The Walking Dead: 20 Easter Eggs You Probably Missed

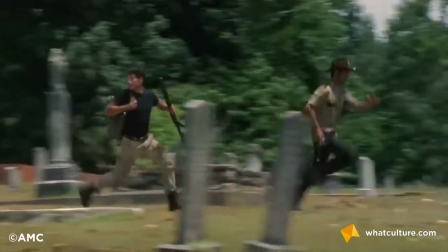The first of a couple of biblical Easter eggs. In Season 2, the survivors come across a church with a sign outside that reads Revelation 16:17.
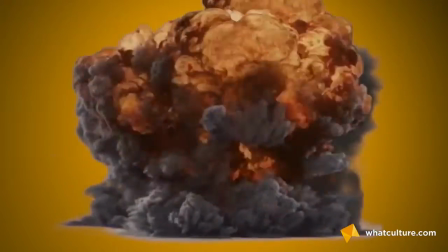This isn't just a reference to Revelations and its biblical Armageddon, but rather the full passage reads, "Then I saw three spirits that looked like frogs.
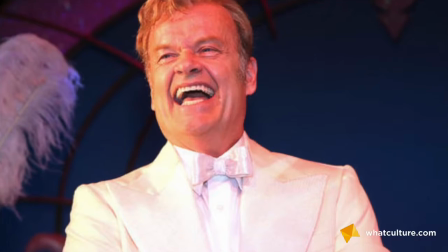They came out of the mouth of the dragon, out of the mouth of the beast, and out of the mouth of the false prophet."
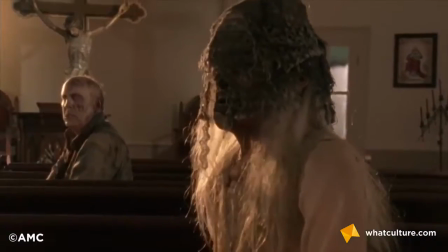When the church was opened up, they found inside 1, 2, 3 zombies. Number 10, Ben Gardner's head.
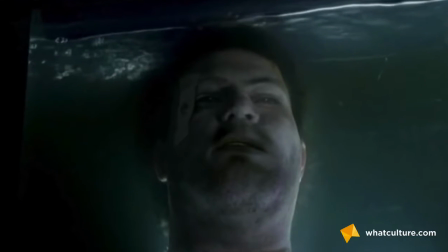The governor is an odd sausage. He has a bunch of zombie heads floating in tanks and watches them like a slightly more messed up Emmerdale.
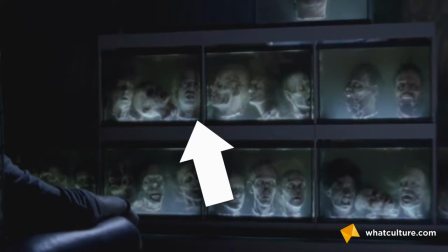One of the heads should be familiar to eagle-eyed movie buffs. It's an exact recreation of the severed head of Ben Gardner, which was last seen giving Hooper a fright in Jaws.
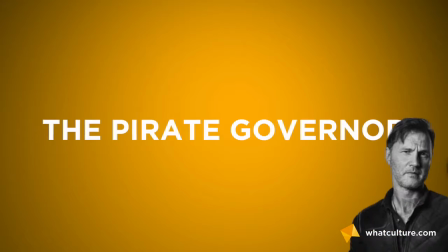Number 9, the pirate governor. Turns out the eye patch wasn't enough.
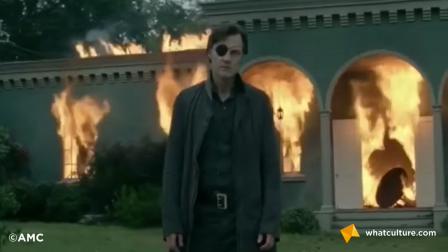After the governor loses an eye to Michonne and becomes a disheveled eye-patched man, there's one shot of him in season 4 where he's lying on a bunch of pillows.
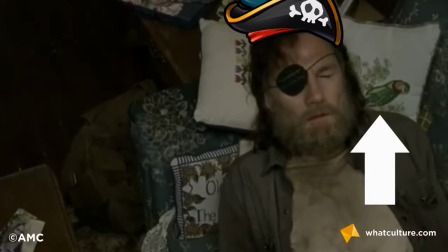On one of the pillows is a parrot, positioned to make it look like the bird is on his shoulder. There's a joke I can make about The Walking Dead being rated R. I think I'd rather die.
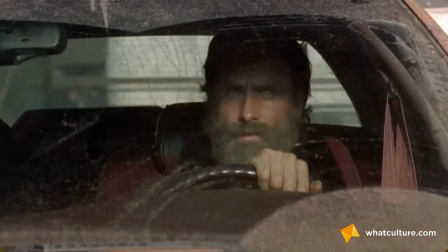Number 8, Lincoln goes British. Some fans don't know, but Andrew Lincoln follows in the Hugh Laurie tradition of British boys yanking it up on US TV.
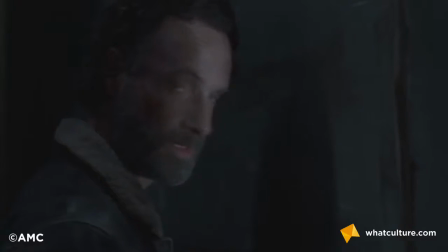People out there are always looking for an angle.
But Lincoln's native accent does make an appearance in the show.
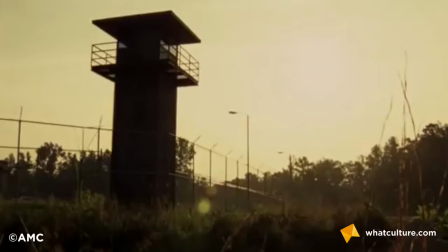In season 5, Tyrese hallucinates a radio report about cannibals narrated by a posh British accent.
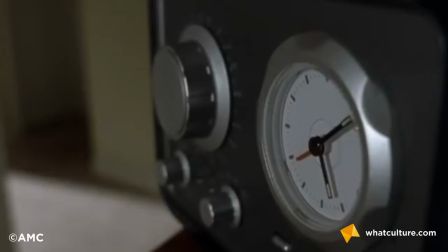Moving across the countryside unfettered.
The plummy tones belong to the man who played Rick Grimes himself.
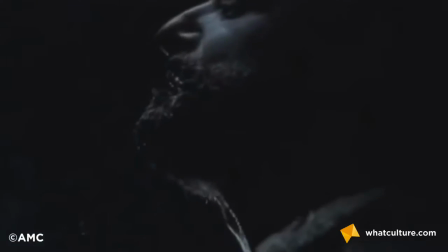So what, Lincoln? The lead role wasn't enough. You have to take jobs away from other posh British voiceover artists.
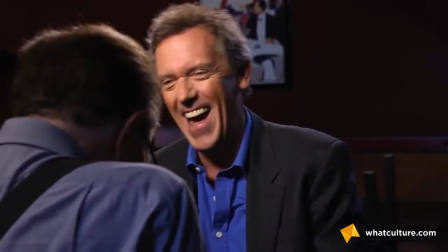That is unbelievable. That's extremely okay.
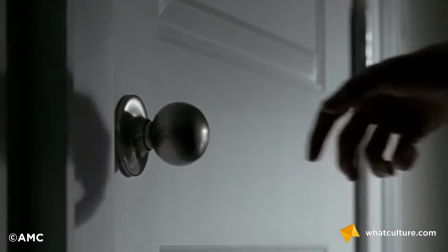Good.
Number 7, Wolf Fight. In season 5, when Carl discovers a teen hangout in Alexandra, he finds a comic book.
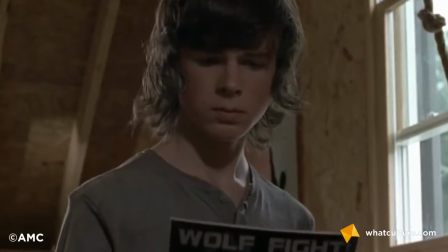Nope, it's not his old pal Science Dog. Instead, the comic is called Wolf Fight, which is a dual reference both to the wolves, a band of murderous assholes,
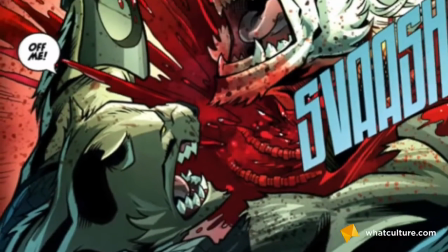but also a reference to the astounding Wolfman, yet another comic created and penned by Robert Kirkman, The Guy Gets Around.
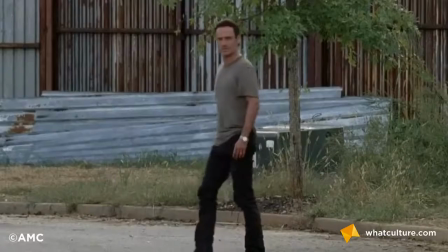Number 6, the Zombie Self-Help Guide. Alongside season 5 and the introduction of Alexandria, the safe zone, AMC released online a Google Street View of the town.
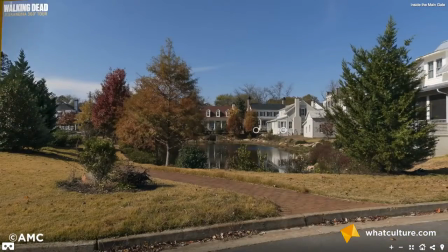Pan the camera just right, and you can see a book called Zombies for Zombies, The Work and Playbook.
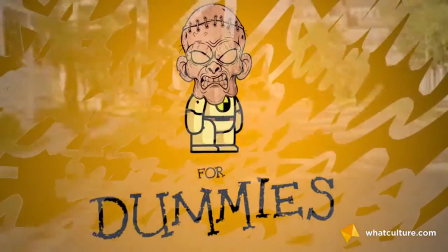Is it Zombies for Dummies or a colouring in book thing?
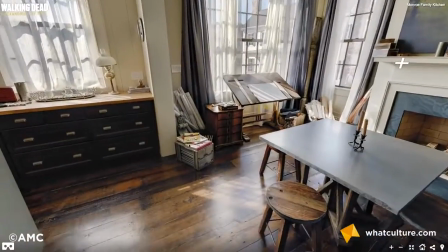Who knows, but what it is one of the only actual official uses of the word zombie in the entire history of The Walking Dead.
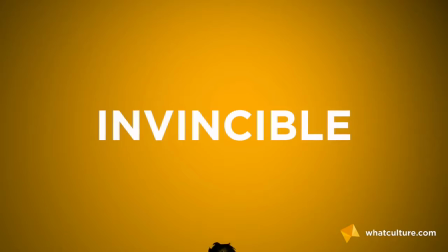Number 5, Invincible.
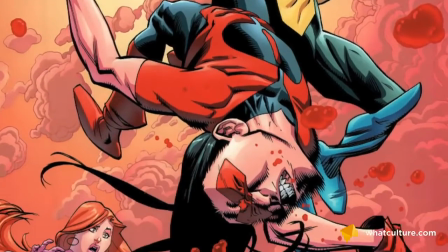It was only a matter of time before a copy of Invincible, Kirkman's other big hit for Image Comics, made it into the show, and Enid can be seen holding a copy of Invincible 45 in her room.
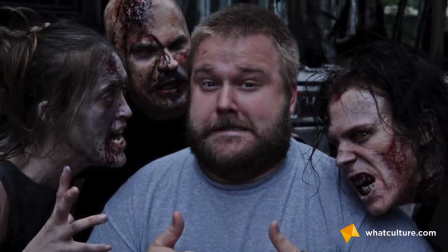So, this is to say that Robert Kirkman exists in the world of The Walking Dead. He's probably zombified though.
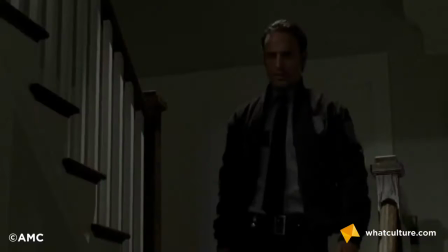R.I.P. Rob. Number 4, We Will Rise Again. Now this is a clever one. When Rick becomes the new constable of Alexandria, he gets given a spiffy new uniform.
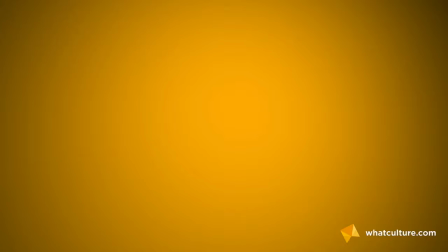On the uniform's sleeve, there's a patch which features a Latin phrase which translates as "We will rise again," a phrase uttered by the governor in season 3,
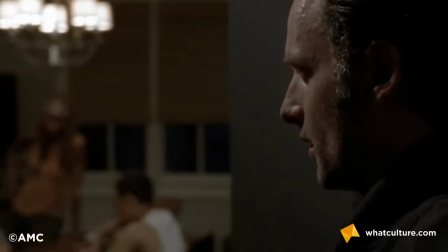a foreshadowing of Rick's potential to become the governor himself in his new position of authority.
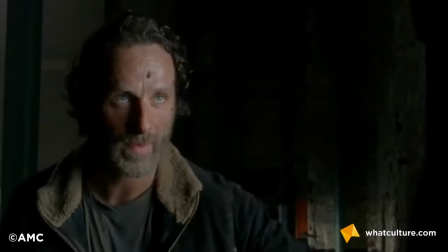Number 3, George's Crate. In season 5, when the survivors escape from Terminus,
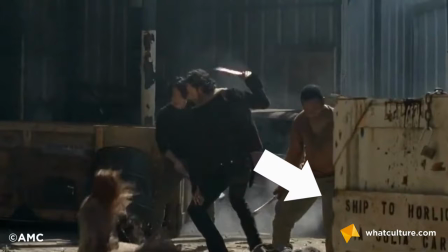in the foreground of the shot we see a crate inscribed with the words "Shipped to Horlicks University via Julia Carpenter," which is another George A. Romero reference,
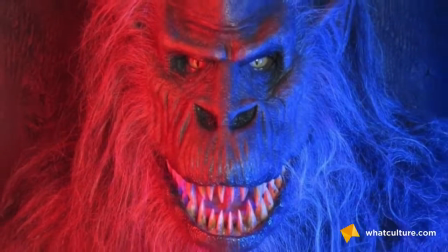this time to his 1982 horror anthology film, Creepshow.
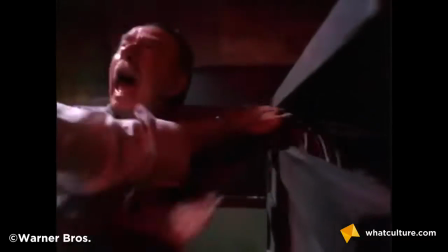In that movie, a crate is found which contains a horrible yeti-like creature that enjoys eating people on the side, shipped to Horlicks University via Julia Carpenter.
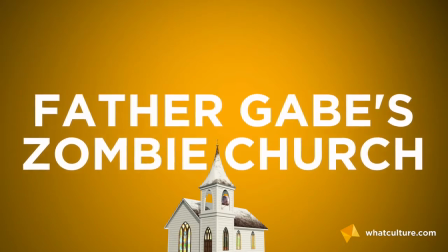Number 2, Father Gabe Zombie Church. Father Gabriel is a tricky old soul, mostly because his church is covered in reference to the living dead.
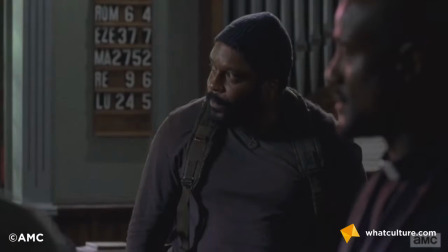Above an archway reads, "He who eats my flesh and drinks my blood has eternal life," and on the wall are 5 Bible verses.
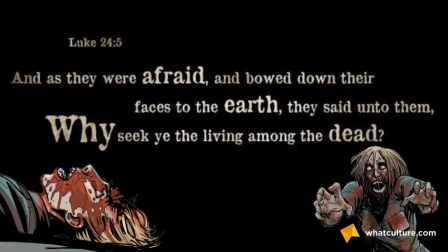And when you look them up, they're all to a man about the dead rising, or life amongst the dead, or living flesh.
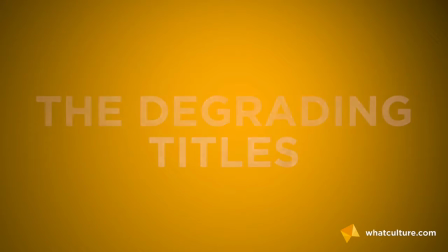What a cheery little preacher he is. Number 1, the degrading titles. Here's one you'll only really notice when you're a couple of seasons in.
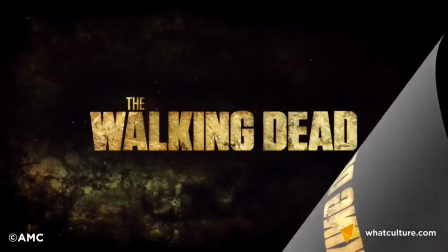With each passing year, the show's titles decay just a little bit more.
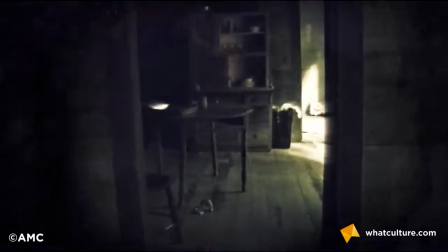Executive producer Gail Hurd confirmed it was an Easter egg that, like the zombies and the world, with each passing year, the titles were degraded before our very eyes.
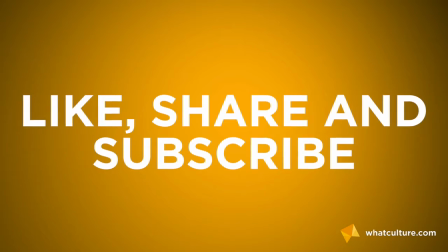And that's our list. Did we miss any out? Tell us about them in the comments. Don't forget to like, share, and subscribe. And you can follow me on Twitter here.
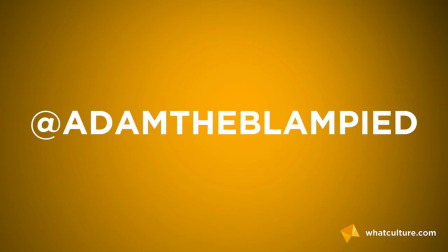I'm Adam from WhatCulture.com, and I'll see you soon.